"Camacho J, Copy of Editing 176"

Hello everyone, my name is Jonathan Camacho, movie expert extraordinaire, and today we're going to be talking about editors. Not newspaper editors, video editors such as Ben Burt, Walter Murch, and so on. And today, to kick off this great and grand series, we're going to be talking about Kevin Stitt.
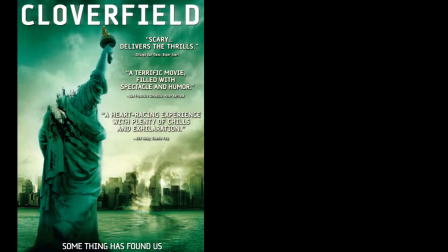I love this editor, best known for his work on Cloverfield and the first X-Men movie to be released in the year 2000. We'll be comparing the two films on how they relate in color, speed, and sound.
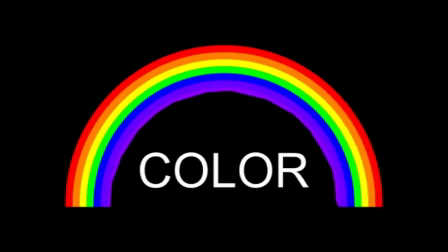The first subject we'll talk about is the color. Now in X-Men, the color scheme is pretty typical of a comic book movie.
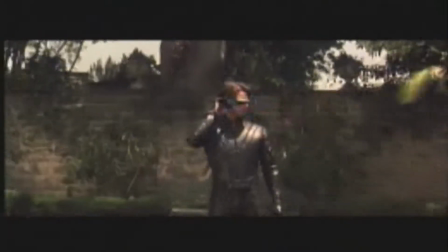It's realistic. There's no real color scheme except for when Wolverine fights Mystique.
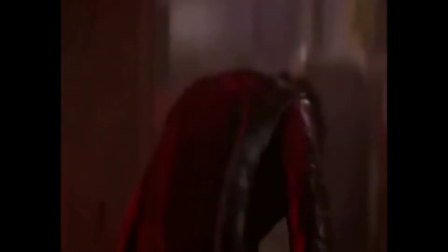Now Mystique is a pretty lustful and sexy character considering she wears no clothes.
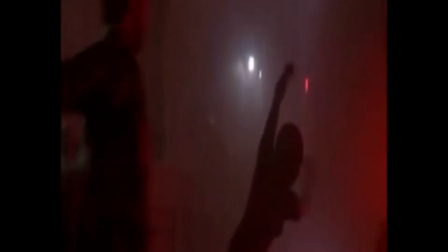So the production company that shot this movie decided, let's shoot it with red lights because red signifies sex and lust,
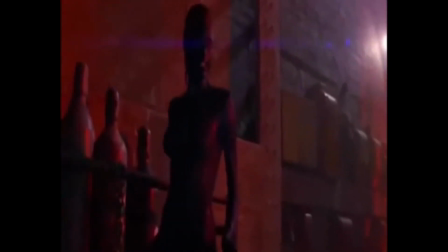and that goes along with Mystique's character perfectly. Now, Cloverfield.
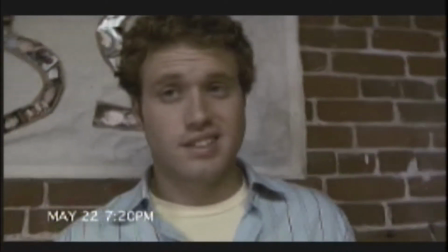Cloverfield is also pretty normal because it's told from a point of view through a character in the movie.
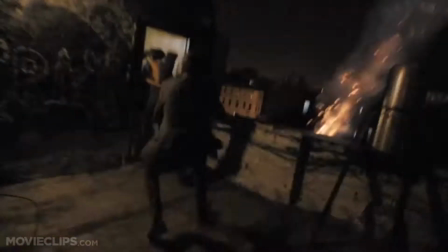Now, the color varies when they go place to place, so you know that they're in a different place.
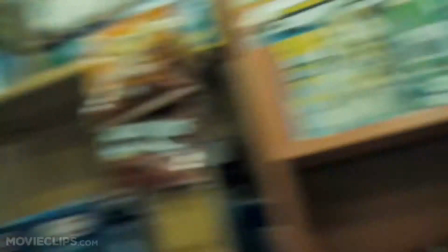However, the movie is pretty dark because I believe
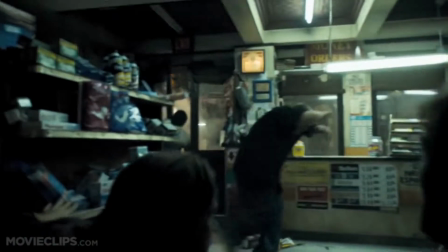it signifies a little mystery because you really don't see the monster until the end. The next subject is speed. Cloverfield is a little different because it's told in a POV standpoint.
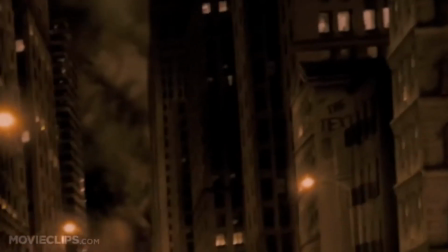So the whole movie had to be shot as if it was one take. And if you don't believe it, from me, ask Kevin Stitt himself. You know, the art of editing is cutting around and coverage and getting to where you want to be within the coverage.
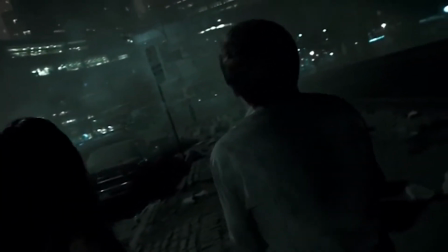And I realized, I said, well, these are like one shots. These are oneers.
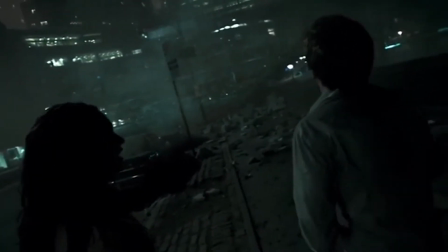And I started thinking, it's like, how are we going to invisibly get to other shots?
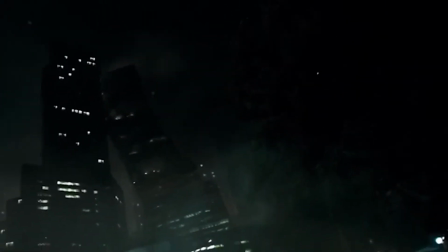Because the camera stops were only going to happen if it made sense dramatically. The way he used his cuts, they're perfect examples of Walter Murch's 6 editing laws.
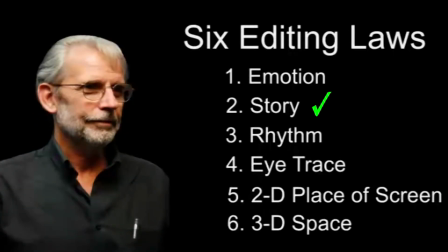The cuts he used helped the story flow and it drew the audience in with emotion, and the rhythm was perfect so the audience never got lost. A perfect editor doesn't lose his audience.
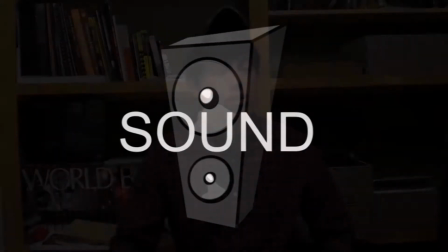The last subject we're going to talk about today is sound. And sound in both movies are huge.
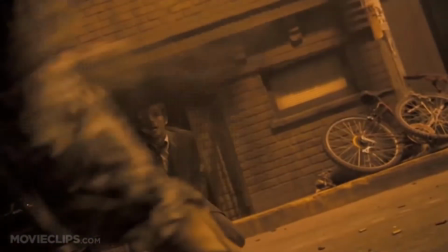In Cloverfield, the sound of the roar, it's a perfect example of Walter Murch's 4th editing law, which is eye trace.
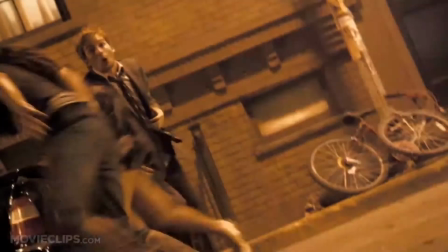Every time the audience hears the roar,
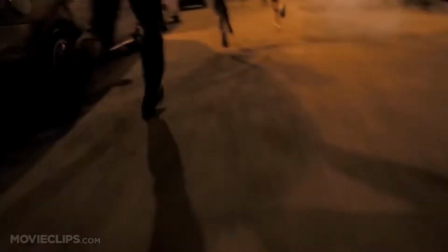the next cut or the next camera movement helps keep the audience's focus on where the monster is in the movie,
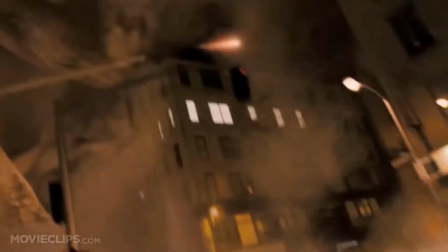so the audience never loses interest and always keeps them suspenseful. In X-Men, the sound of Wolverine's claws are also a perfect example of Walter Murch's 5th and 6th editing laws.
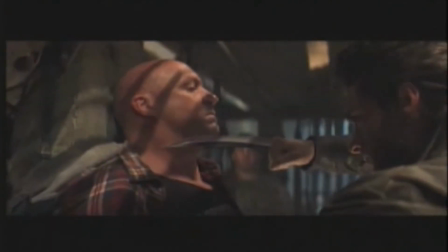In this scene, when the claws come out, the audience doesn't get disoriented because number one, the cut follows the 180 rule,
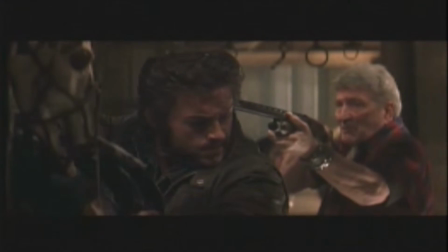which is Walter Murch's 5th law, and it also provides a great 3D perspective because the sound establishes a great spatial relationship,
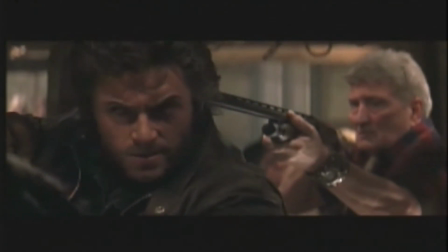which means the audience just by the sound can tell how large Wolverine's claws are. Well, there you have it. 2 different movies, both greatly edited by Kevin Stitt. Well guys, that's all the time we have left today, and I hope to see you next time when Miss Rinker gives us our next project.